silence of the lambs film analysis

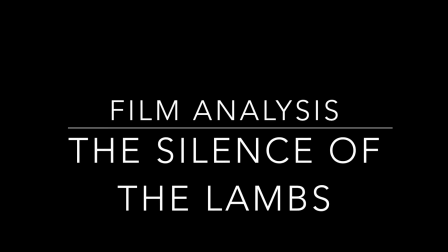(0:00)
Hi, my name is Lauren Schoening, and this is my analysis of the film The Silence of the Lambs.
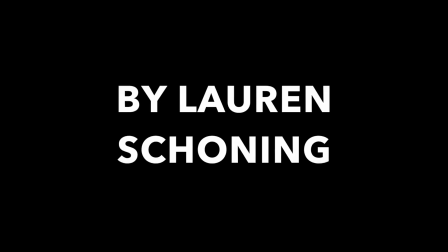(0:05)
I will be discussing some of the themes and symbols in this movie while also demonstrating how the camera work and lighting was essential to this film. I do not own any of the rights to these videos that I am about to play, and this is for educational purposes only.
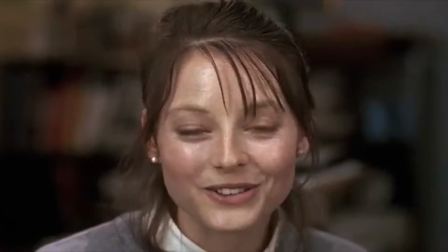(0:23) You spook easily, Starling? Not yet, sir. He's past the others.
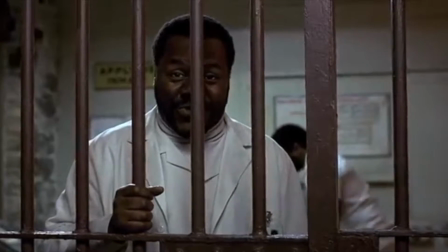(0:29) The last cell. I'll be watching. You'll do fine. A killer is on the loose.
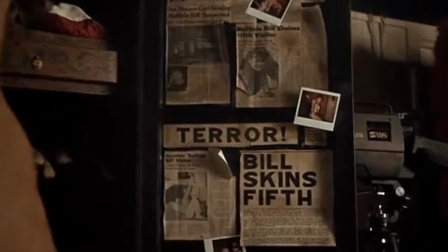(0:37) Keeps them alive for 3 days. Then he shoots them, skins them, and dumps them.
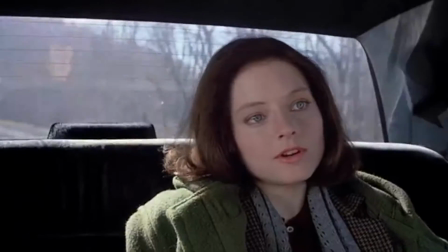(0:43) A rookie FBI agent is on his trail. He's got real physical strength, cautious, precise, and he's never impulsive.
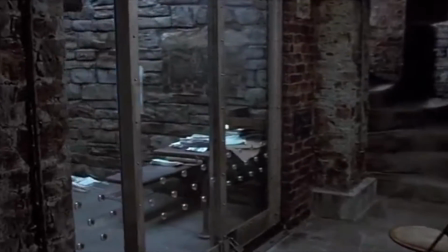(0:52) He'll never stop. But in order to track him down, she'll have to match wits.
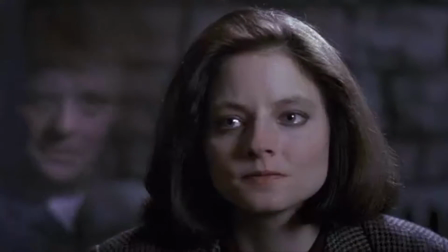(1:00) I'll help you catch him, Clary. Believe me, you don't want Hannibal Lecter inside your head.
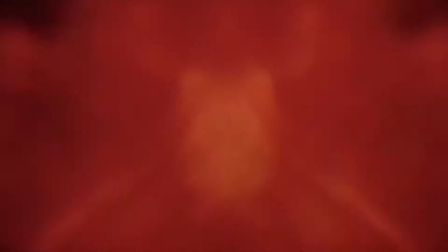(1:05) With the darkest of all minds. Just do your job, but never forget what he is.
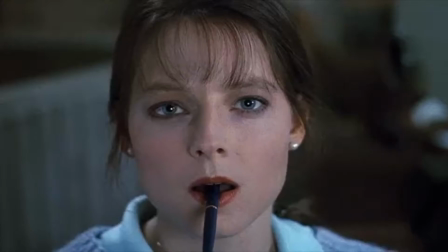(1:11) Oh, he's a monster. Pure psychopath. So rare to capture one alive.
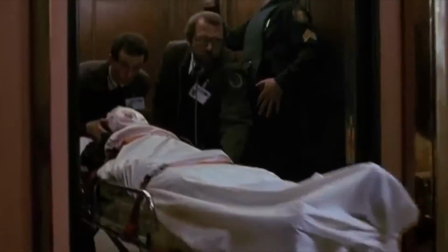(1:17) So close to the way you're gonna catch him. Do you realize that? Oh, Clarice, your problem is you need to get more fun out of life.
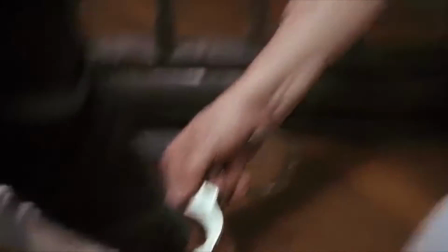(1:25) You told me you don't spook easily. You call this easy, sir?
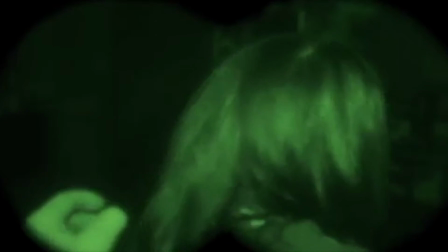(1:30) Lecter's missing an arm. Man's a raving maniac. Who knows what he'll do?
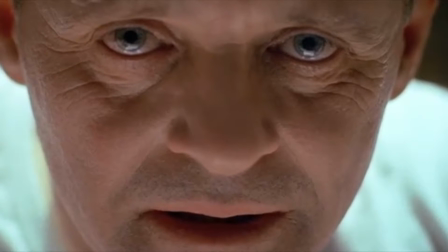(1:40) Thank you, Clary. Thank you.
The first theme that I'm going to discuss is evil and good versus evil. Anyone who's seen the film can, automatically tell that, Dr. Hannibal Lecter and Buffalo Bill are the evil entities in the movie,
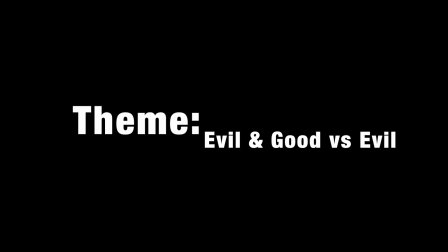(2:21)
whereas Clarice Starling represents the good.
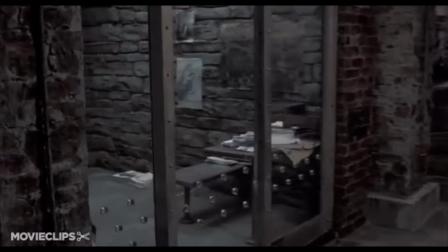(2:24)
So there is a lot of struggle between good and evil in the movie, and also just in the beginning when we first meet Dr. Lecter,
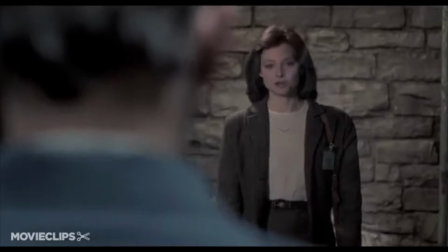(2:33)
Clarice, it's shown from Clarice's point of view. And that kind of shows, one, that she's scared, and then two, it shows the power of Dr. Lecter,
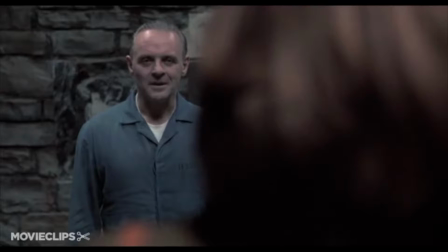(2:42)
the way he stands upright, straight back, hands down to his side, and he's already standing by the time she goes to see him.
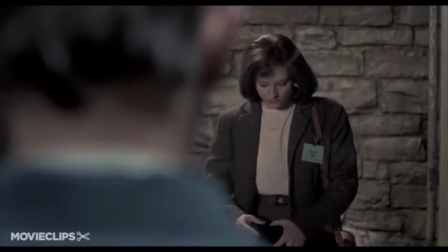(2:50)
Just shows that he's powerful, but also just in the deep and dark, place that he's in,
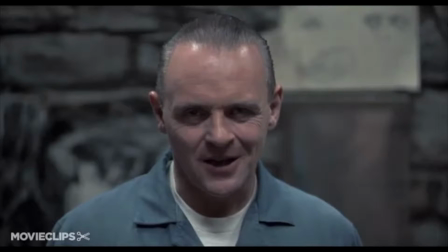(2:58)
it just protrudes his evil sense of self.
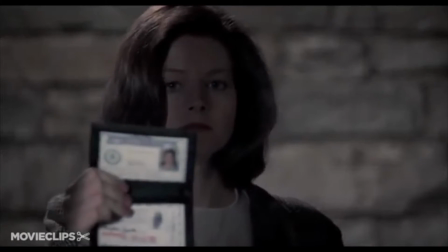(3:02)
And then there are a couple of really, really extreme close-ups in this clip that shows
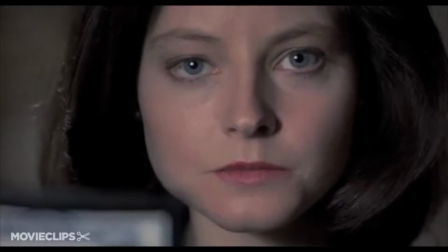(3:10)
just how he can pierce through your soul, and it also kind of shows how Clarice's face is lit up to show that she's a good,
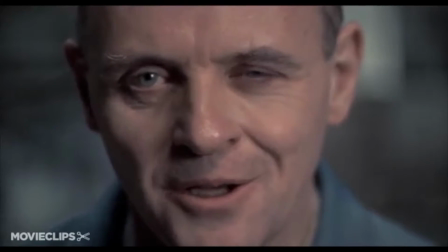(3:18)
and how Dr. Lecter's face is shadowed to show evil.
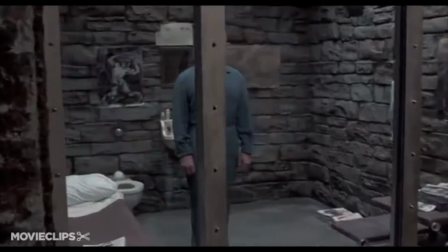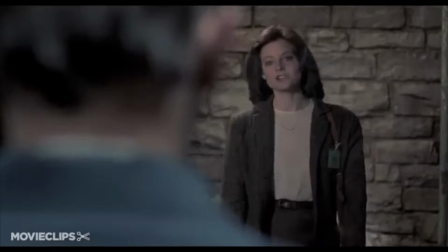(3:28) Good morning. Dr. Lecter, my name is Clarice Starling. May I speak with you?
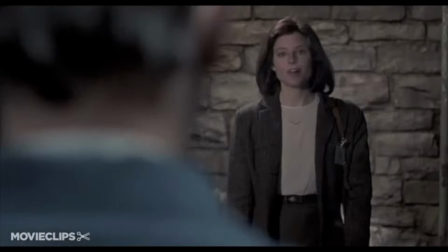(3:34) You're one of Jack Crawford's, aren't you? I am, yes. May I see your credentials?
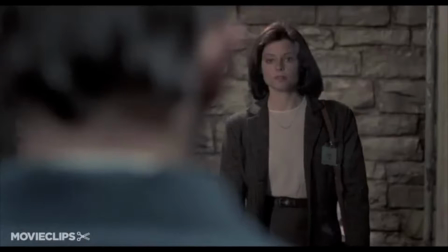(3:42) Certainly.
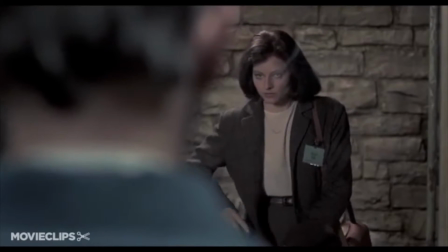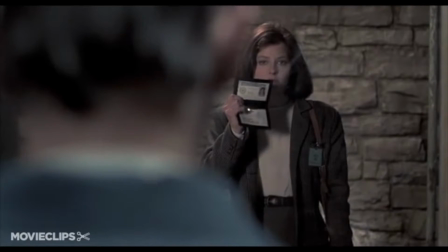(3:50) Closer, please.
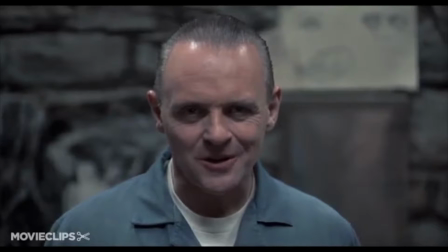(3:54) Closer.